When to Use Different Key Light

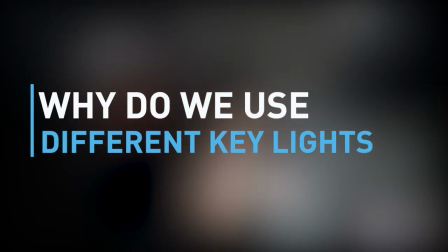0:00 good fashion light, really, especially for like half body. You can probably do a full body with that. It's a 120, yeah.
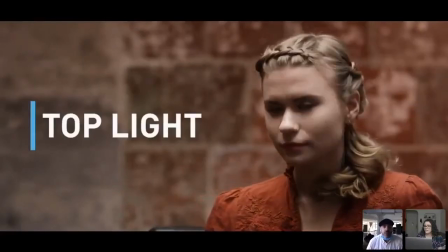0:05 So I really like that. That was our main modifier, I think, that we used. And I think top light, basically, I think Mark was telling us he uses it for like mysterious kind of stuff.
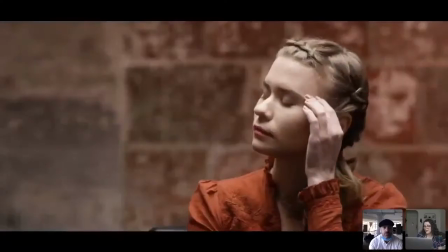0:13 Like we kept calling it the Godfather light.
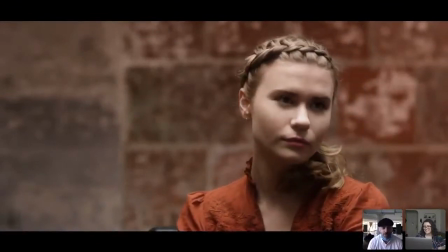0:15 Yeah, exactly, because it has those dark shadows on the eyes, which if anyone's a fan of Godfather, that wasn't even a type of light.
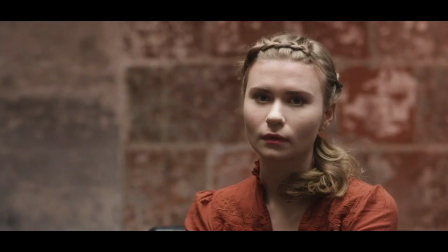0:24 I think it was just almost like, not a happy accent. I think they were going for that, but I don't think the studio particularly liked it. When they were showing, the initial, like the dailies or whatever, people were kicking up a fuss. They were like, what are you doing lighting people from above with these dark shadows?
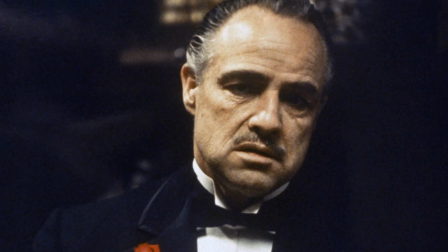0:38 That's why we are scared of, Marlon Brando's Don Corleone with, that heavy sort of top light and the dark eyes. You can't really see what's going on there. Lends itself to kind of an air of mystery and drama for sure, that top light.
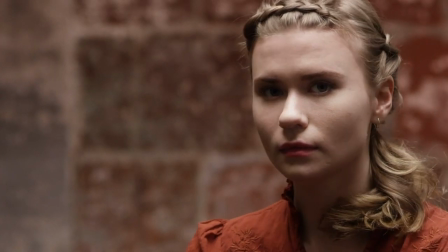0:52 Yeah, and also like a evildoer or something. Like maybe there's a character that you're not supposed to trust. Like if you can't see a catch light in someone's eyes or you can't see their eyes, I feel like you're already in this place of like, I don't know about you.
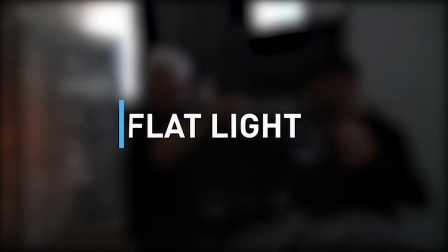1:04 And then we also have the second setup, which is the flat light. Do you use this a lot, Dave?
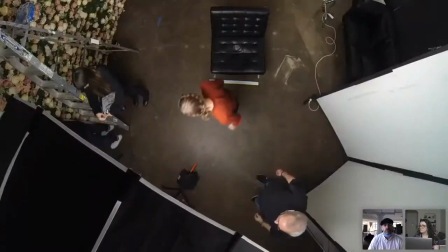1:10 Because I know that Mark was talking about using this for his commercials and stuff like that.
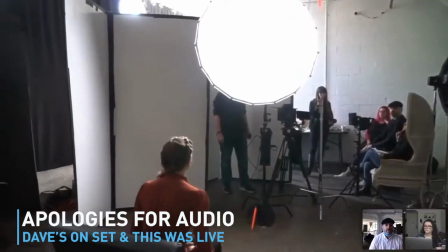1:14 It's a good kind of commercial light to use, basically, just blasting light straight at your subject.
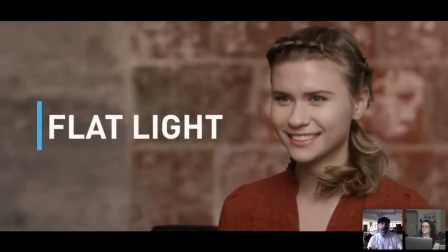1:20 As the name implies, very flat, not much kind of shadow,
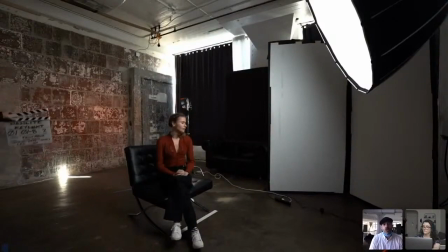1:25 not much drama, and selling commercial products or making anyone just look good.
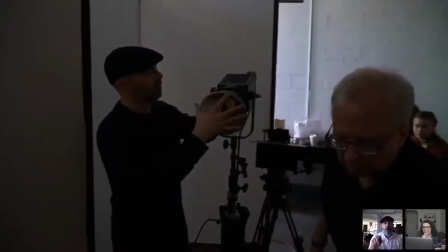1:31 Of course, you can shape flat light as well, and I think what we did is as it was showing in the video,
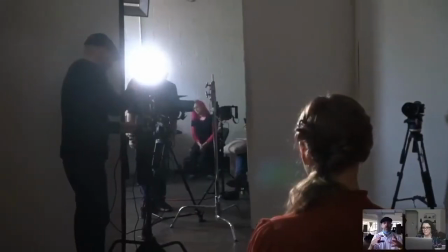1:36 we changed out the modifier, and that that little 55-degree reflector gives a really hard punch.
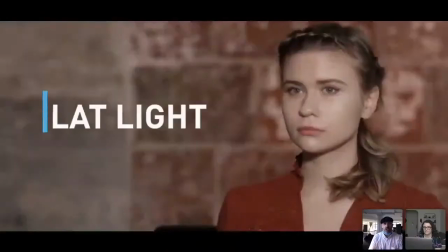1:42 It's pushing out a very contrasty, punchy light. And that's also flat.
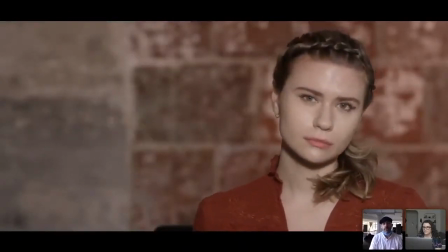1:47 It's just a harder quality of light, and you can see it here. I mean, you can see it in your eyes. Completely different.
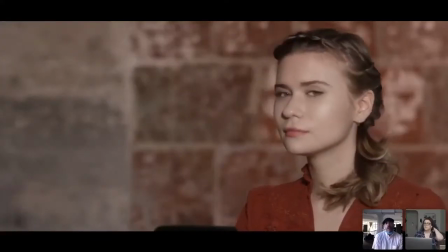1:53 Yeah, more glamorous. So, flat light, some people are like, oh, it's horrible.
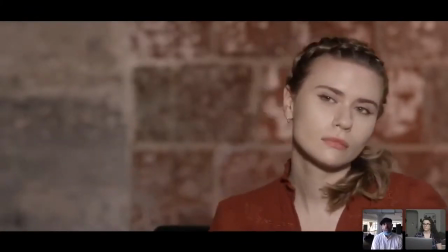1:58 It's boring. But changing up the modifier can give you a completely different feel and a different vibe entirely.
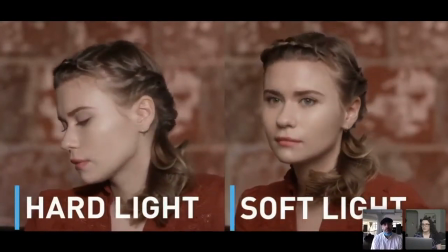2:04 Yeah. And this is cool because you can actually see the difference side by side. Exactly.
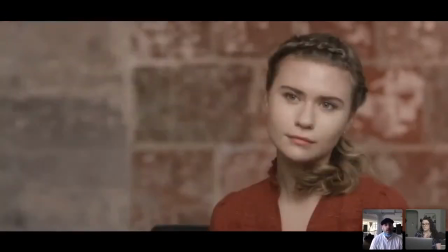2:08 Like that softer light really kind of like complements people's skin tones and stuff, and just kind of makes everything wrap around in a really flattering way. And the shadow under the chin, which is always the thing that we're kind of looking at.
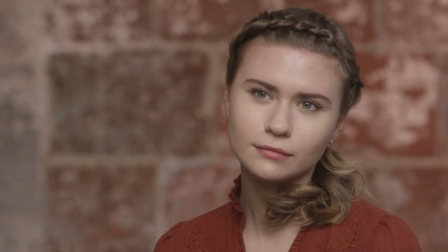2:21 When you look at the shadow and you see it kind of very soft and evenly dispersed, the quality of light is obviously softer. When you see those really hard edges to the shadow, which again, we got that from the flat light we just put on that 55-degree reflector,
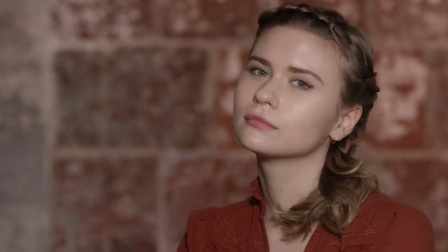2:35 you get a much more defined shadow.
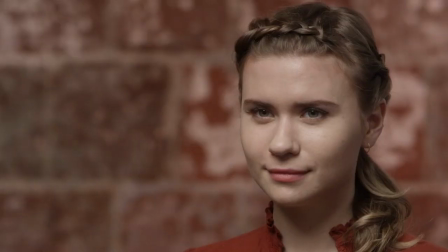2:38 As photographers, we typically call this butterfly, because of that little shape of, the butterfly with its wings open just below the nose that we just saw there.
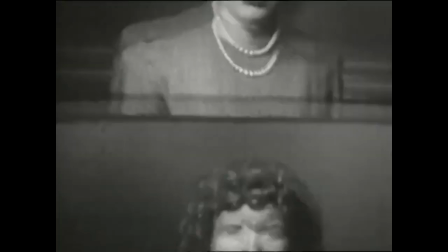2:46 And in the movie industry, I can't remember when it was, we looked this up on set.
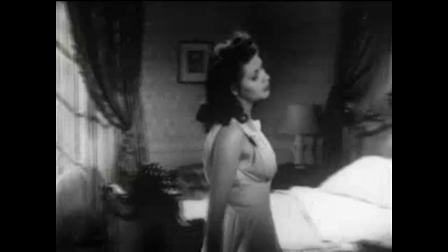2:50 I think it was going back to either the 30s or the 40s in Hollywood, from Paramount Studios.
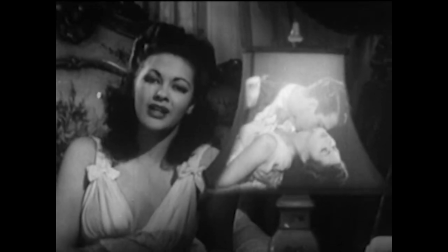2:56 That's typically how they used to light, their talent.
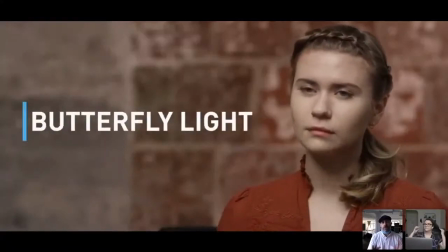3:01 And as Mark rightly pointed out, I think butterfly and Paramount lighting, as the term is interchangeable.
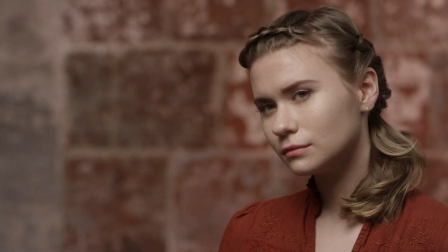3:07 Alex, again, looks great in anything, but since her face is a little rounder, what the butterfly light did, and you saw that line graphic come up,
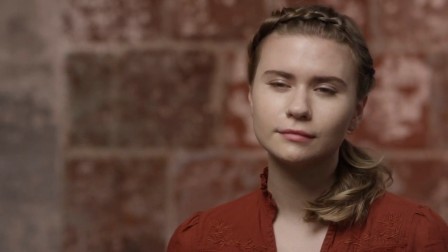3:13 it kind of like shapes her face and kind of like shadow around her jaw. Exactly, the light's raised up and then it's just angled down slightly. So it's kind of on axis with the camera, but tipping down.
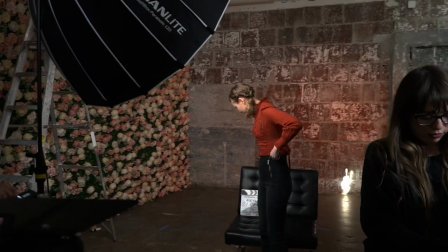3:26 So that's why, you get a little bit of shadow, because it's kind of at an angle down. And then that helps also carve out the sides of the face as well, Yeah.
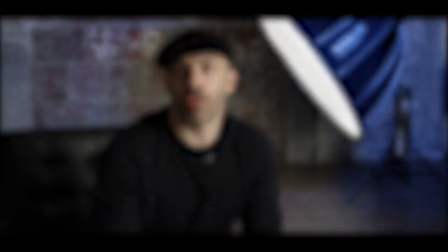3:34 So when we did the loop light one,
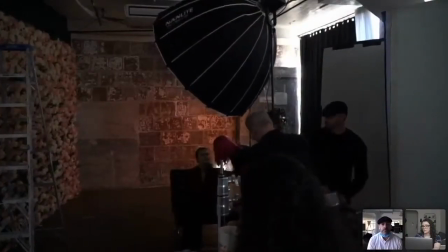3:36 I think we did closed and open to kind of show like the differences between those as well, like open and broad.
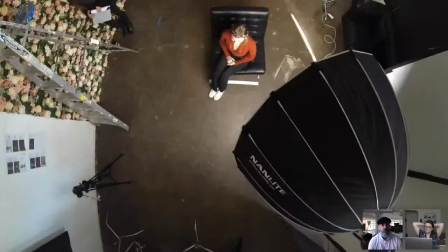3:43 I think so, yeah. And I used to get really confused when I was first learning, what different types of key light setups were.
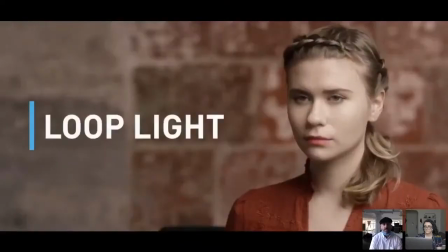3:52 I always used to get confused. I was like, where is this loop? What is this loop that they're talking about?
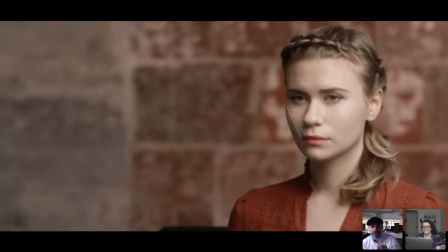3:56 What is this loop you're about? Yeah. But it's right there. You can see you did a really good job of this on-screen stuff.
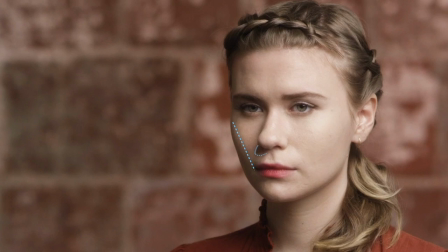4:03 It's that tiny kind of shadow coming off, and all it is it's kind of like, it looks like a loop.